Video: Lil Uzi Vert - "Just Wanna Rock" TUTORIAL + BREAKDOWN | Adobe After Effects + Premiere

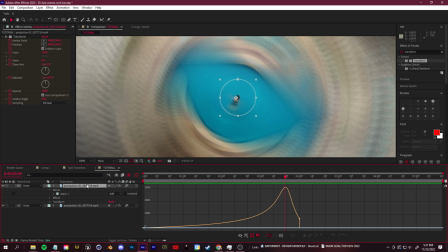246s
The only thing we need to do, again, with toggle switches and modes open, let's just remove the motion blur switch off of that top duplicated layer.
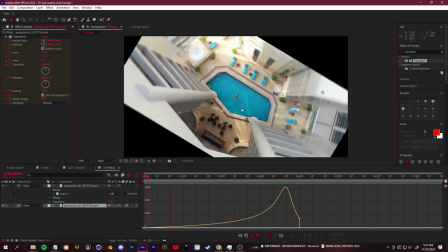253s
And now you can actually see our subject more clear even with the blur.
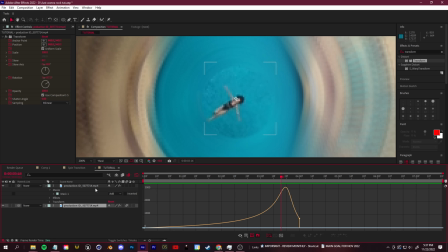258s
Once the blurring starts picking up, if this mask is too visible, just click M to open up your mask option here, and then just increase the feather so that it's a bit more blended in with the blurring. All right, pretty nice.
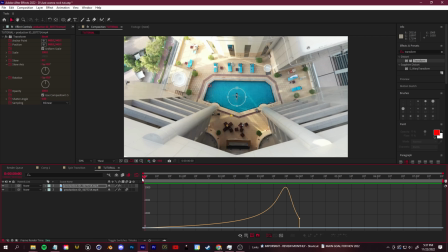270s
Let's go and drag in our second shot. So we'll close our graph editor for now. Let's change to our project bin, and I'll drag in this second shot.
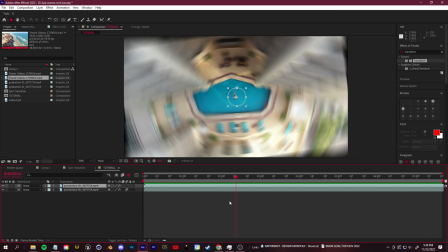280s
This is going to be the shot we transition into. You guys need to, depending on how much time you have in your composition, you can go to composition, comp settings,
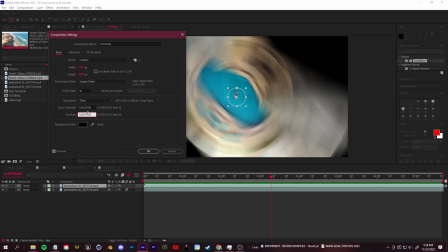288s
and just click right here to add some more time, the duration, if you need a bit more room to work with.
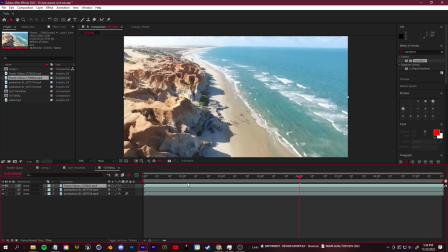294s
Drag in our next scene, and we'll start it right there.
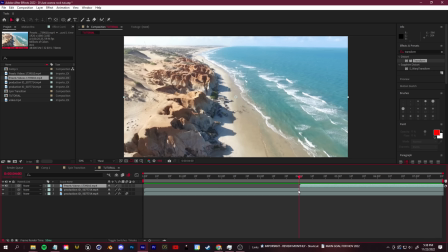296s
So now let's give this transitionary scene a bit of ending spin, so it looks like it spins into the next scene. Just like before, look up your transform effect, drop it on here. We're gonna go ahead and start this in the negatives,
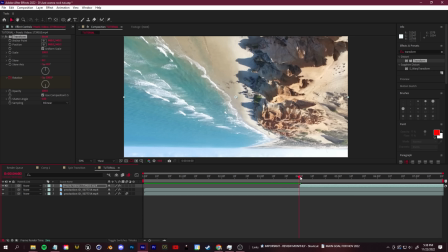313s
-180, click to set that keyframe, and drag for how long you want this to be, and we can click reset.
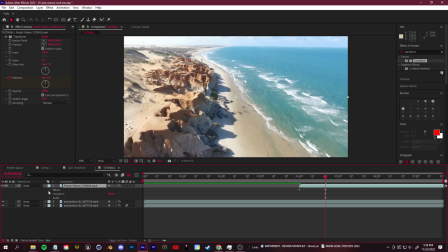320s
So let's take a look at the keyframes on that. Effects, transform, here they are.
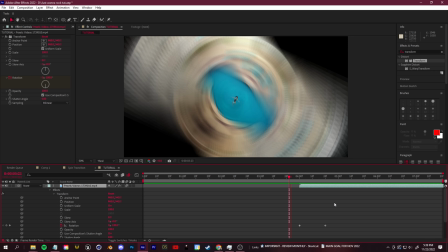325s
Let's go ahead and enable the motion blur switch for that. You want to try and even these up best you can.
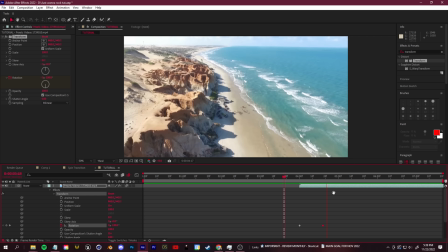331s
I think that looks okay. If you need to, you can reduce this keyframe. Let's add our motion ramp onto this as well.
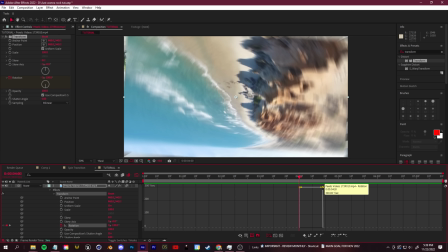338s
So again, with the graph editor open, this time what you want to do is click the right keyframe and just drag it down.
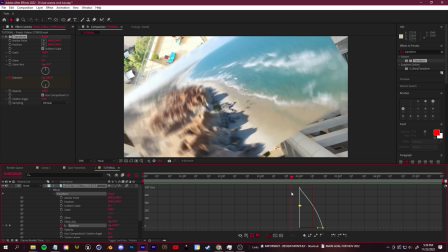346s
That way you have this sharp velocity and it swings into our lower regular shot.
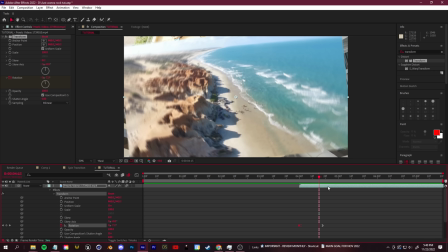352s
So now what we need to do, let's turn this graph editor off, is we need to clean this up.
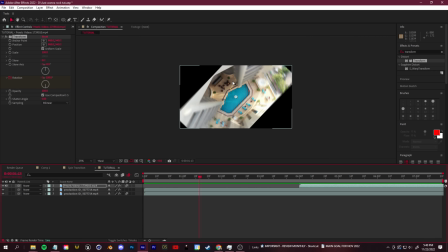357s
So anytime you're doing a spin here, you're going to see these black edges or these transparent edges. We need to scale this composition.
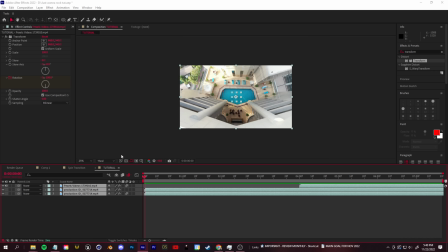364s
So let's select all of our layers, right click and pre-compose, and we'll just name this tutorial spin effect.
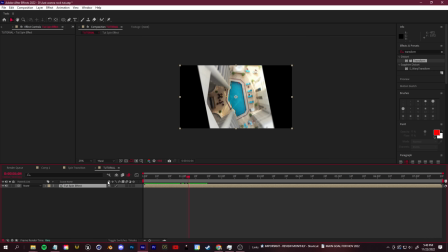372s
And then let's just scroll to where we see those edges, click S to scale it up and adjust.
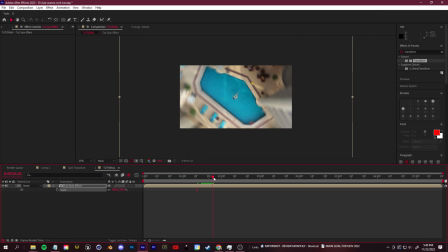377s
And just make sure there's no black lines showing on the edges there. And pretty good. If the transition is still abrupt between the two shots, let's pop into here. And these two bottom clips, let's go ahead and just pre-compose them.
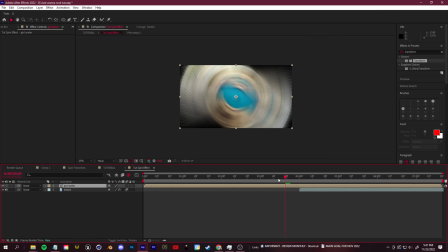390s
And we'll rename. Let's drag this clip above for now. We're gonna go ahead and click T to bring up the opacity. And we'll set a little keyframe here. Let's go to where the next clip starts, put that down to 0.
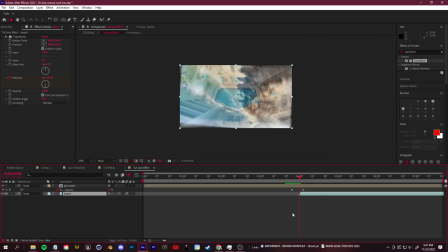402s
You see it just kind of fades out near the end. And then let's do the inverse on the next clip. Let's click T, start it at around like 50. You can see how they're sort of blended together now. Set our keyframe, drag, and set it to 100.
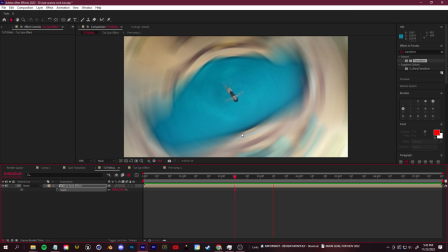417s
And then adjust those keyframe timings if you need to. And there you go. We now have our gradual spin and then it fades into the next scene while keeping that spin. Pretty cool. So let's keep going forward with those lessons in mind. We have a bit of transformation here.
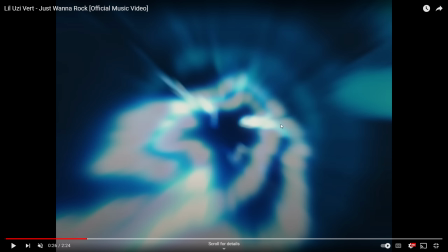432s
You guys could do this with just some overlay clips of some lightning, motion blur, and then using an After Effects camera.
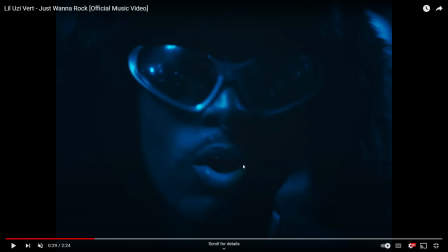438s
We'll talk about that in a bit. I do want to mention another little match cut right here. And again, I'm using that word match cut.
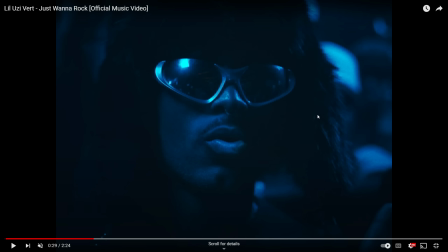444s
You have that when the composition of this scene matches the composition of the next scene. So you see, this is shot 1.
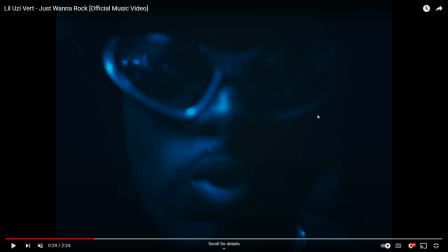450s
And then if I just go frame by frame, this is shot 2. So 2 exactly lined up parts, but 2 different shots.
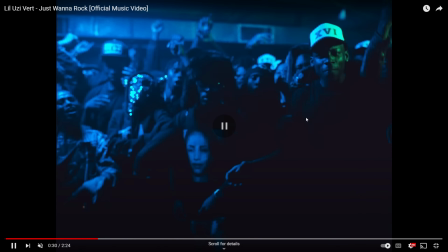457s
And that's how you have this seamless transition from one shot to the next. And if you guys don't have things naturally lining up,
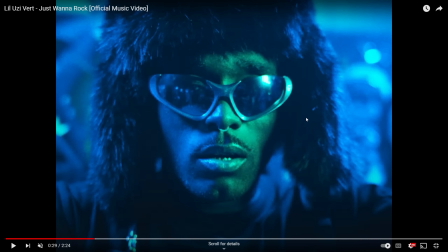463s
you could always use scaling or After Effects cameras just to get those parts exactly where you want them to and to have those transitions just like that.
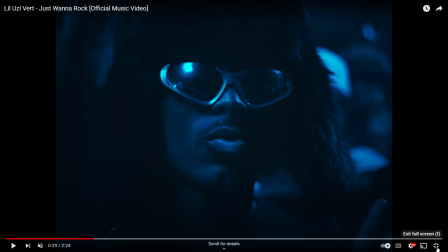471s
So when it comes to making something like this, traveling through an object to get to the next scene, another cool little music video editing technique.
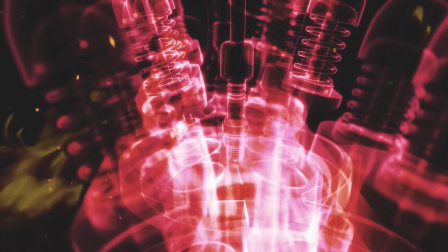480s
I did something similar in this future music video that I edited a while back.
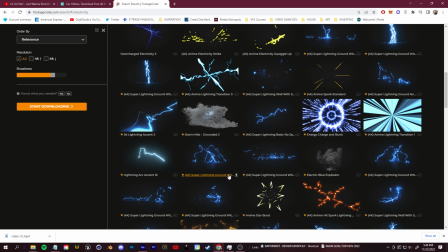484s
Let's go ahead and first download a little scene of a car, and then I'm gonna go to FootageCrate.com. You guys can find any stock clips like this all across the internet.
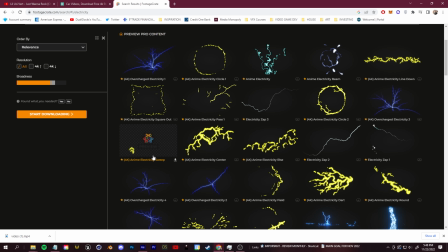493s
There's free green screen clips everywhere.